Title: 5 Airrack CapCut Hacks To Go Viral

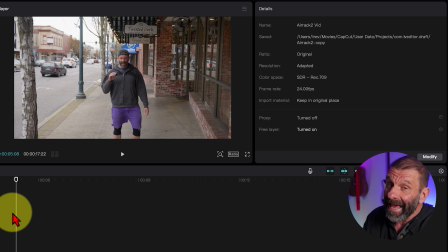All the noise is gone. No wind and no buzzing. Super good, super useful. Not only can this feature get rid of background noise like wind and hums and buzzing, But it can also completely remove music. So if I had music playing in the background Or there was a music track that I was talking over the music would be completely gone and you just hear me So that's that's kind of a really really fun
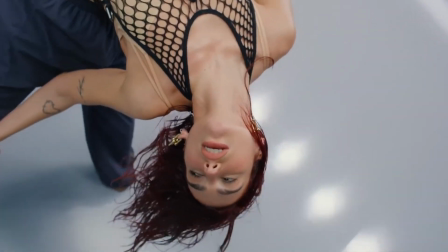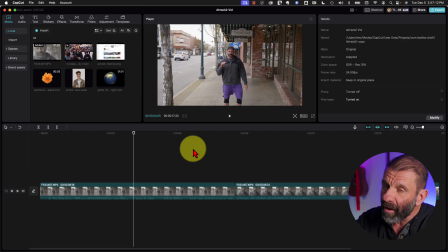You'll notice that Eric's edits are really tight There's not spaces and pauses and waiting unless it's for comedic purpose So we're just going to trim this up
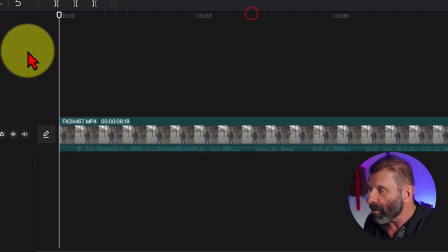really quick and just basic one-on-one stuff for editing We're going to listen at this very There was a space right here.
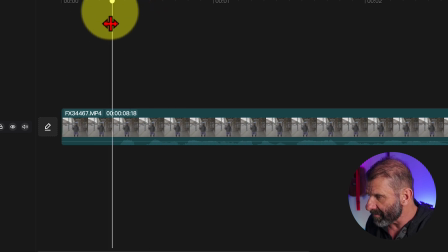There was too much of a delay in the beginning and I can see the waveforms So I'm just going to get rid of this little piece right here by typing what
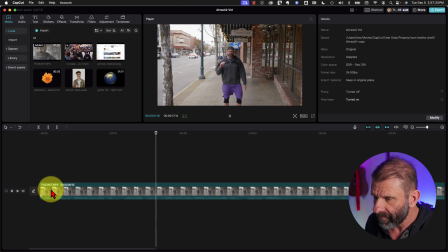letter the letter Q At this very second Eric is traveling around the world in 30 days I'm just going to tighten up the rest of the video and you don't have to watch I've trimmed it up, but how do we make multiple shots out of a single shot?
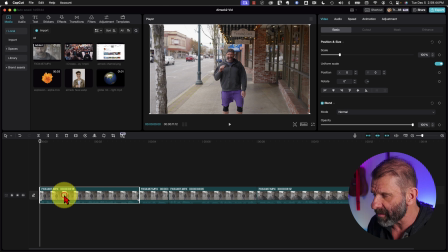I'm going to position my playhead at the very beginning of the timeline select the clip so I can modify it jump over to video basic and set a keyframe for scale and position and I'm just gonna go for a little bit But at this very second, I'm going to zoom in during this period of time by dragging the scale up.
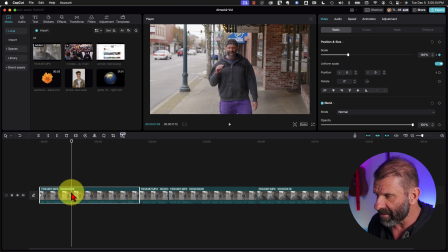And notice that it automatically set another keyframe, and I'm still parked on that keyframe. So I'm going to go ahead and adjust the position a little bit so that my face stays in about the same spot. So my eyes are at the same level. So I'm just going to drag it down a tiny bit. And see this blue line means that it's staying centered.
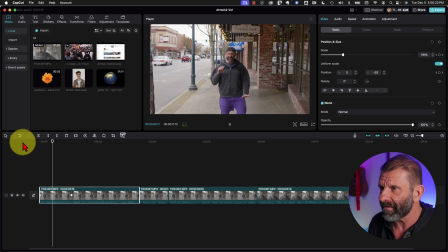And this way, it stays centered.
Let's see. at this very second.
So my eyes are in the middle the whole time. Now we're going to go one frame later and just add a cut here. And I'm just going to zoom in on me here quite a bit.
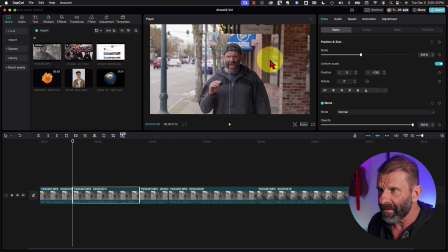So it feels like a significant jump. And then I'm going to drag my face down and make sure that it lines up with the face lines up here. Yeah, his eyes are on the same level. Yep, it looks pretty good there.
Eric is traveling around the world.
And I'm going to jump in in 30 days here.
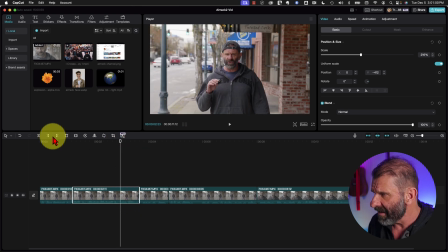30 days.
And I'm going just add a cut here and jump in again scale up and
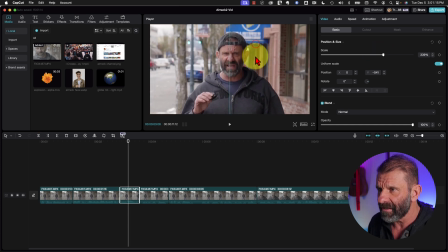one thing you'll notice that in Eric's videos these shots he pushed way in like this and they were mostly out of focus and guess what it didn't matter in the first few seconds we have
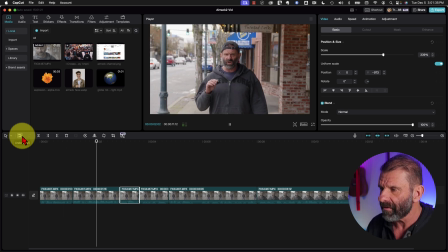one two three four
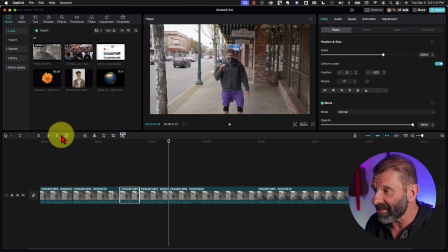so we have basically four shots in a row keeps changing every second it's changing it's gonna do that for the rest of the video you don't have to watch you get the idea right Alright, I've got most of this done, but I want to show you one more thing. Notice that I'm zooming in here and then have a little faster, tighter zoom at the end.
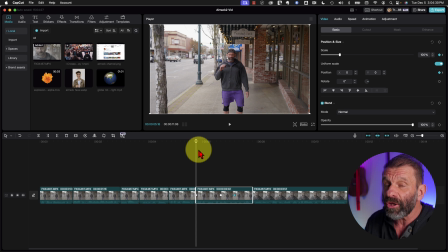If you want to change the speed of these things to add emphasis, all you do is drag the keyframes closer together or farther apart.
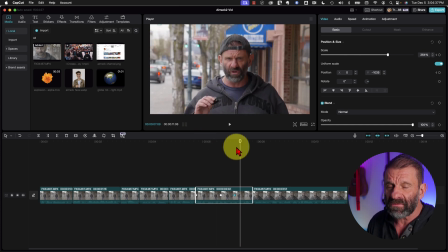So right now, that was, you know, faster, but not faster, I want it to be drastic for delete.
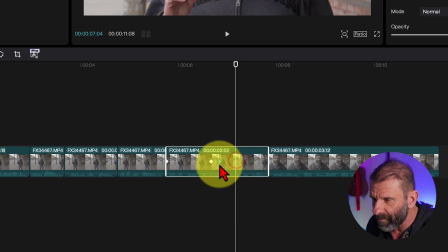So I'm just going to literally drag this keyframe back a little bit, and now we have a more dramatic effect.
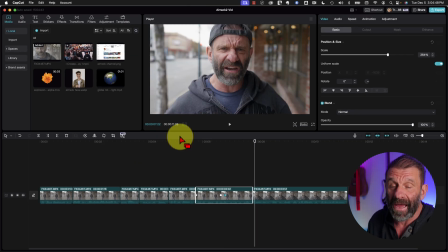Mr. Beast will delete his YouTube channel.
Bam, I think that works really well. We don't want to just copy someone. We want to add our own flair to things. My thought was to create a graphic of Arak traveling around the world. So I'd need a world and a picture of Arak. I found this picture of Arak.
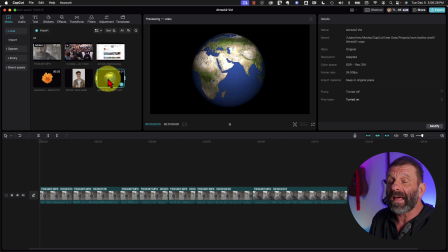And I found this image of a globe, which we're allowed to use because it's under Creative Commons. You can actually search in YouTube under Creative Commons and find videos that they allow you to use. Usually you just need to give them credit in the description. So I'm going to use this video and I'm going to share all of these assets with you so you can practice using the stuff that I'm doing here. In fact, I'm even going to send you the video of me. So you can just practice doing exactly this.
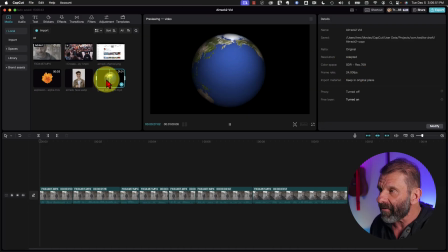Luckily, this globe has a black version background and a green background version right here.
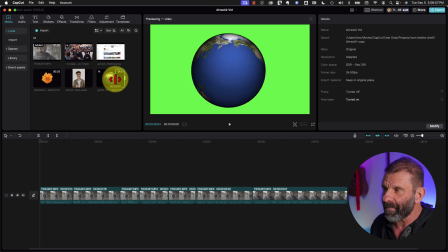And it's easy to get rid of the green in CapCut. It's not as easy to get rid of the black.